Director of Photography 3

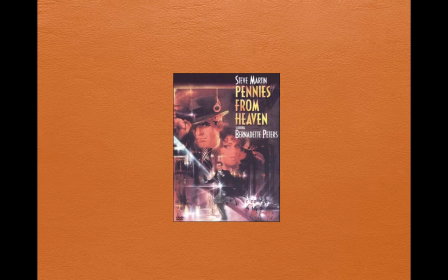0:00 okay, after he's done Manhattan, he goes on and he does something different. He does a musical, Pennies from Heaven, with Steve Martin and Bernadette Peters. And this is again, I think maybe after Manhattan,
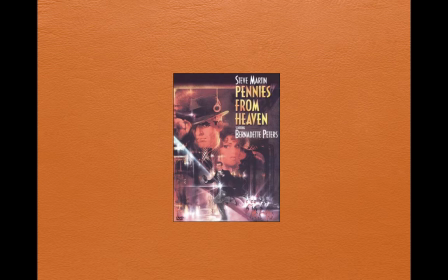0:18 he wanted to experiment with a look of a time, just like he did with Versailles in the Paris in the 30s, and doing it with New York in the present. He's now looking at a Depression era frame and picture. And so what he does in this Depression era musical,
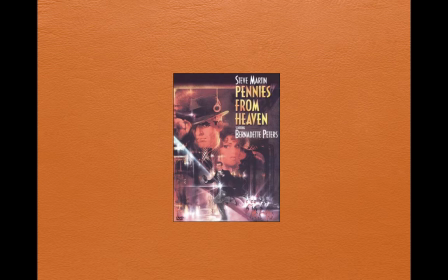0:36 he looks for different artists like Edward Hopper and different people who represent and Walker Evans photographs, and give you that idea of what the Depression was like. And then he mixes it with
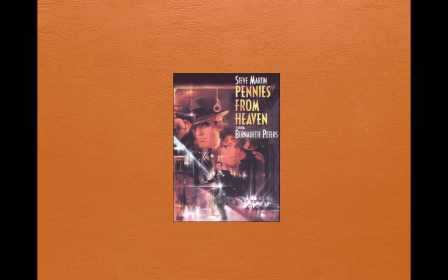0:49 just an Art Deco sense of bright and reflective lighting, balanced once again with his sort of melancholic, dark frame.
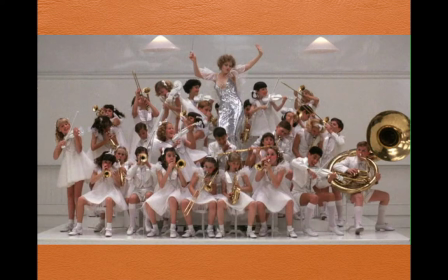1:02 So here we have the great musical scenes. Here's Bernadette Peters. But look at the golds and the whites. This is blast out Depression era.
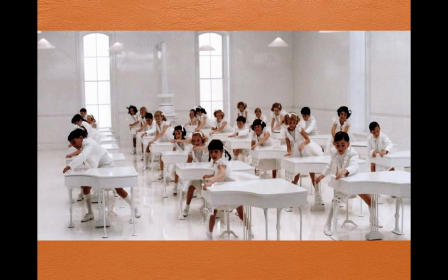1:14 Everything's coming up, roses hopefully, and here he's got just the use of white here. This is as blown out as you're ever going to get.
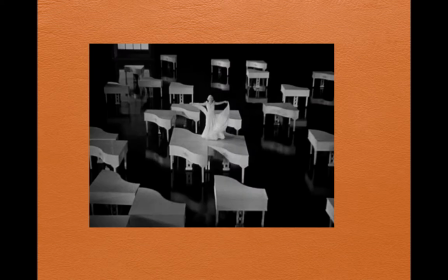1:24 Wonderful kids here, all at the piano, copying Busby Berkeley, who of course was the great musical director from the 30s. This is Busby Berkeley's Gold Diggers in 1935. It is a wonderful scene with all these pianos dancing and all these people playing these pianos.
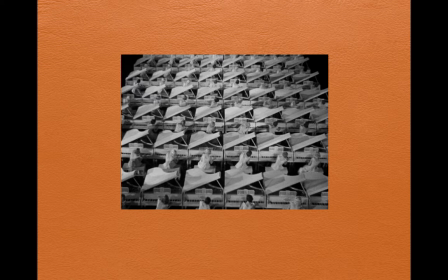1:39 This is a prototypical Busby Berkeley shot,
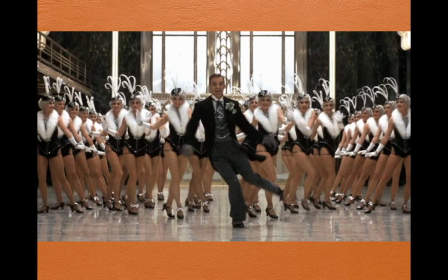1:43 and so it's all rows of people, legs going up and down a Busby Berkeley kind of synchronized dancing. But here we go. He mixes that white fur collar with his signature Gordon Willis brown tones,
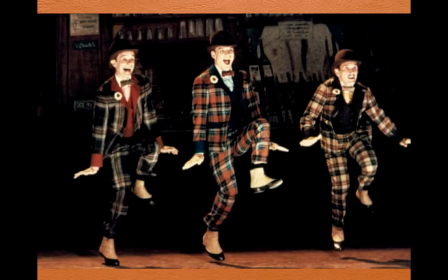2:00 and we see him perfectly here in the plaid dancing on the stage. Very much, it's lit, it's happy, yet it's done in that kind of underexposed brown way that Willis is making a signature for his films.
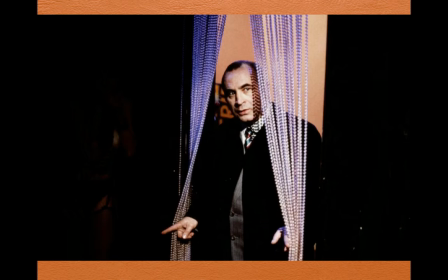2:13 And here we have Bob Hoskins looking through these purpley lit beads, and it's wonderful. Again, we talked earlier about his framing. Look how he frames this shot. He puts Bob a little off center here, but he opens those curtains,
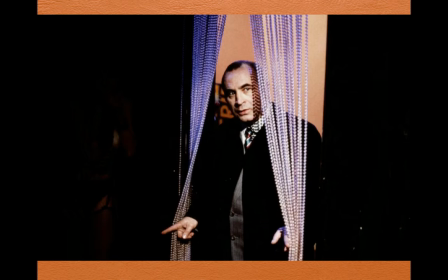2:29 gives you a sense of depth because of the brown background, but he emerges from the frame, and the use of negative space, need we say anymore, it's just wonderful. We anticipate everything in the shot.
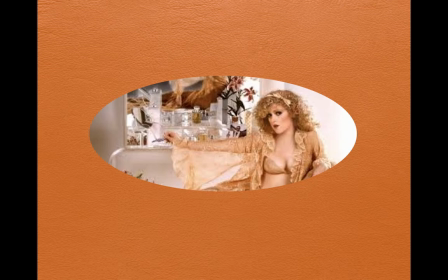2:39 And here we have Bernadette Peters, who we have in her dressing room, and look at how he gets depth in a shot that would normally be flat because we got yellowish gold against white, but by using a mirror, we get that gold doubled and reflected,
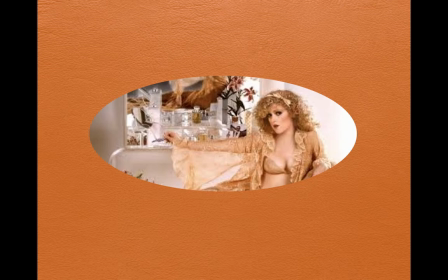2:54 so he can take a relatively flat color base and give it some depth.
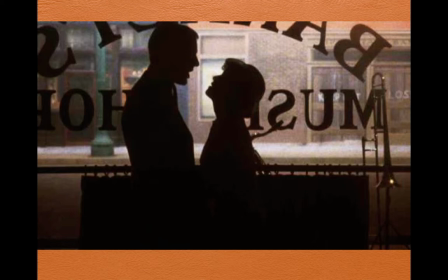3:00 And he does a similar thing here with a silhouette. The silhouette with Steve Martin up front is backlit by the light of the street.
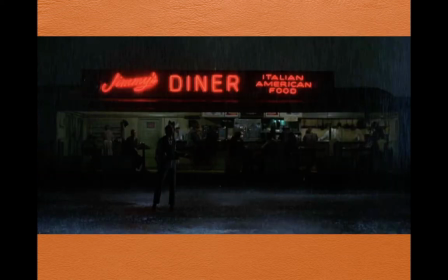3:07 It's a very Edward Hopper type of scenario. And of course, when he gets to the diner in this movie,
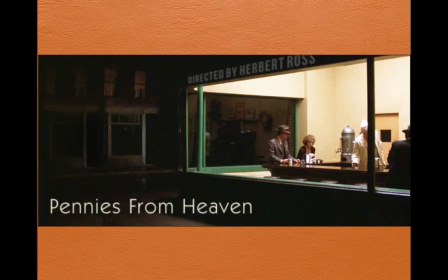3:15 he has to go to Edward Hopper because Edward Hopper's got the iconic Nighthawks painting.
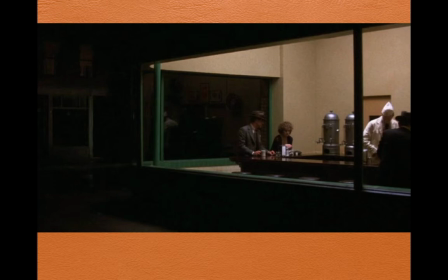3:21 And this is what they did in the movie, copying the Nighthawks painting, but this is the Nighthawks painting that Edward Hopper did.
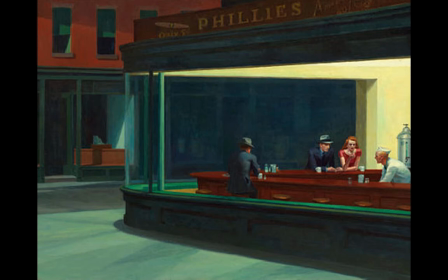3:29 You can see the background street, and we can see the relatively dim light, the shadows, very much Edward Hopper,
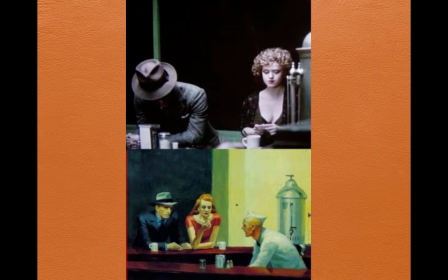3:37 but Gordon Willis totally pays homage to him, as you can see with the upper
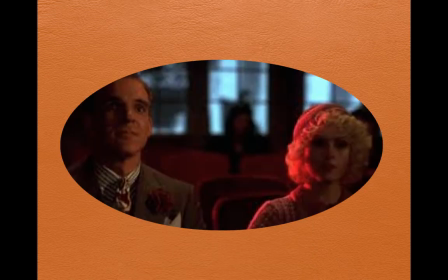3:44 shot and the painting below. And later in the movie, he will go on, because this is Depression era. He takes other iconic imagery of the 30s, in which, of course, most of everybody would immediately go to the Weimar
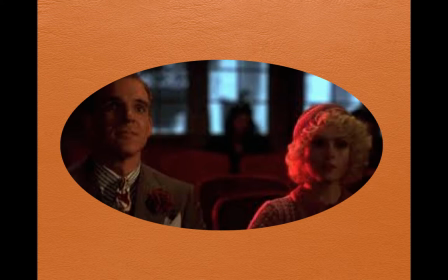4:00 sort of decadent imagery that we see in the late 1920s and early 30s in Germany,